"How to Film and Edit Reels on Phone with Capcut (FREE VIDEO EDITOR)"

Hello, my lovely mobile filmmaking friends and welcome back to my channel. I'm so glad to see you again. Is this too close? Should I come closer? So today is all about short form content. As we know, it's dominating the world.
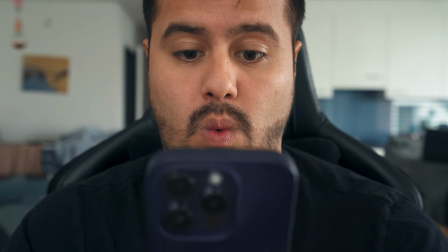0:13 It's kind of become the norm. It has become really important for marketing strategies. So learning how to create these videos can be incredibly valuable skill. Whether you're trying to make a reel for your personal brand, show off your work or want to promote a business, Reels are a great way to capture your viewers' attention and grow a following. And the great part is that you don't need these expensive camera equipments. You don't need complex editing software. You can easily make them on your phone using the free editing app, CapCut. Now, before we get started, this video is sponsored by CapCut, and I want to thank them for supporting this channel.
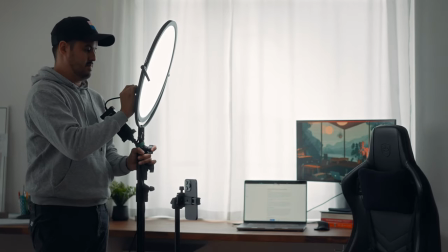0:51 When it comes to creating Reels, you want to have a system that allows you to work more efficiently while maintaining the quality of your content, because let's be honest, I'm super busy, you're super busy, we all have busy lives, and if we can save ourselves time while still creating captivating content, then that is a win-win for both of us. For that reason, I will walk you through the whole process of creating a reel from planning and filming your content to editing and uploading your final video. The first step to creating great reels is having a clear plan. Now, sometimes I don't know what the hell I'm doing, but having a clear plan definitely helps.
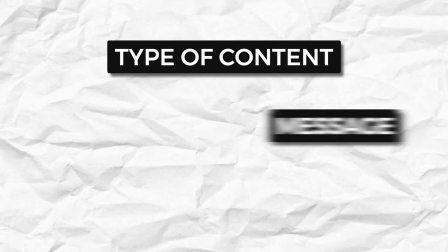1:26 Think about what type of content that you want to create, what message you want to convey, and who your target audience is. Because my channel is all about smartphone filmmaking, and for the reel that I'm planning to create, I'll be talking about my favorite third-party lens, which is, where is it? Which is this thing over here, which is the telephoto lens by Sandmark.
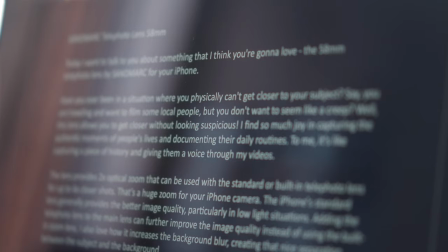1:46 From there on, once I have the idea, I usually create a script or bullet points outlining what my reel should include. Now, I prefer using a script because it makes the whole process much easier, and I can test if my content is up to 90 seconds long, which is around 220 to 230 words, since that's the maximum duration for Instagram Reels.
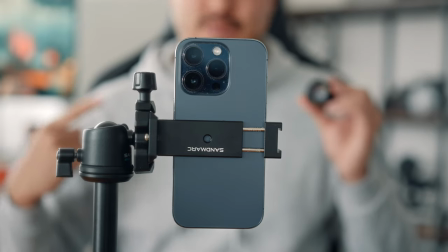2:06 Now, once you have your script, it's time to start filming. To make sure your videos look as best as possible, here are a few basic steps that you can take.
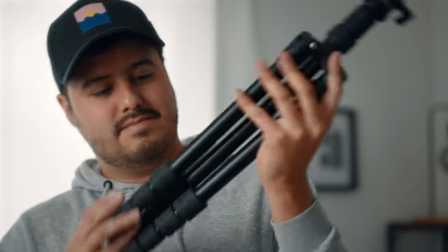2:14 First up is stability. Use a tripod to keep your phone steady while filming. If you don't have a tripod, you can also use books, but I recommend investing in one as you can position your phone in many different ways.
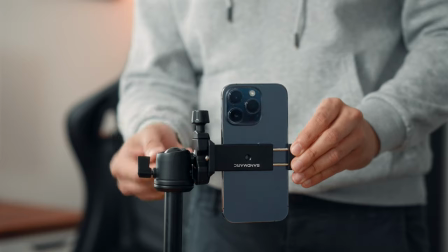2:25 Next is orientation. Set up your phone vertically as this is the best for reels and occupies the entire phone screen.
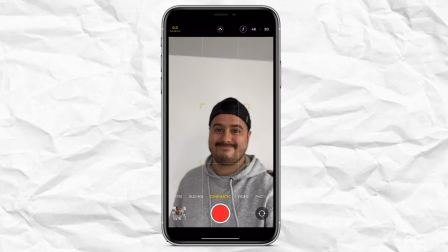2:32 Then is composition. You wanna place your phone away from the background to create more depth.
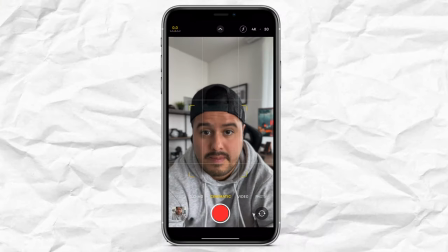2:37 Use the selfie camera to monitor and position yourself more easily. Use the rule of thirds to level your horizon and place yourself in the center of the frame.
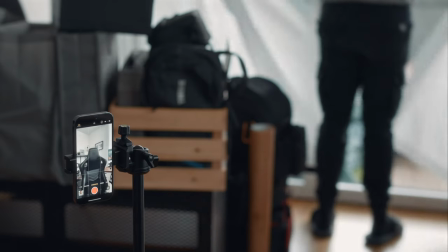2:45 Next up is lighting. You wanna make sure to film in good lighting condition. If you can, place yourself close to a window to use the natural light as your main light source.
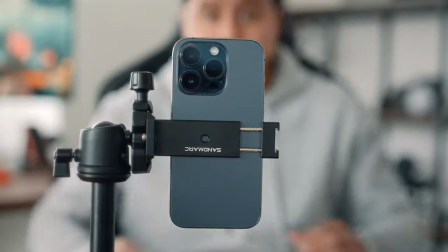2:54 Next up is audio. If you use the internal mic on your phone, make sure to be close to the phone's mic or use an external mic for better audio quality. I'll be using the internal mic, which actually produces decent audio quality. Next up, we have camera settings.
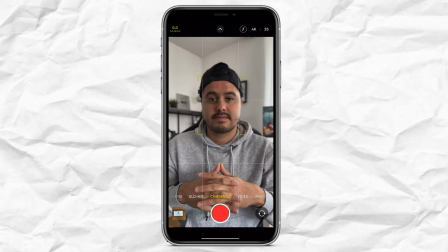3:09 I like to shoot in a cinematic mode because it creates that nice fake shallow depth of field. I like shooting in 4K, which gives me the highest resolution possible and 25 frames per second for the talking head video part. All of the B-roll shots, I'll use 60 frames per second. Next is locking the exposure.
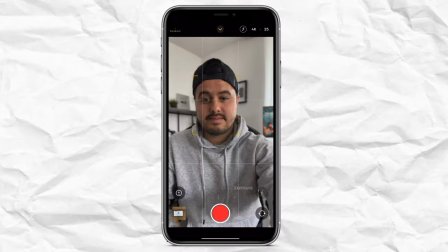3:24 In general, you want to lock your exposure to prevent changes from happening. In cinematic mode, the exposure is locked through the exposure compensation tool. The only thing I do from there is tap on my face to let the focus continuously track me.
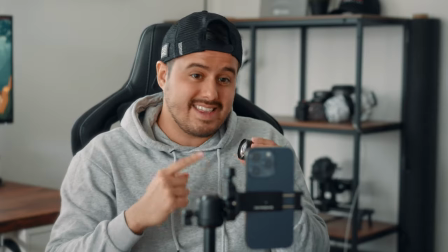3:38 Next up is performance. Once you have that, hit the record button, make sure to look into the camera and not somewhere else. And you want to make sure to also show some body language. Be a little bit of Fuego Latino, you know? No, just joking. And also some facial expression because you don't want to come over as a robot. You want to make your content feel authentic and engaging for the viewer.
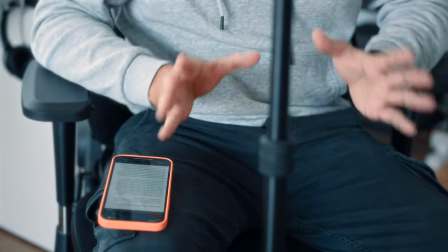4:00 Now, because I prefer using scripts, you could either use a teleprompter or you could just print it out or save it on the Notes app on a second phone to read it off.
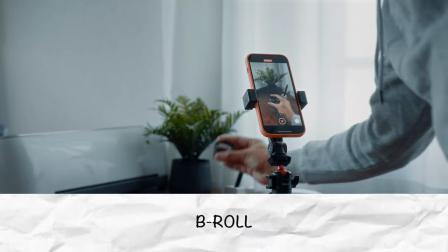4:09 Then we have B-roll.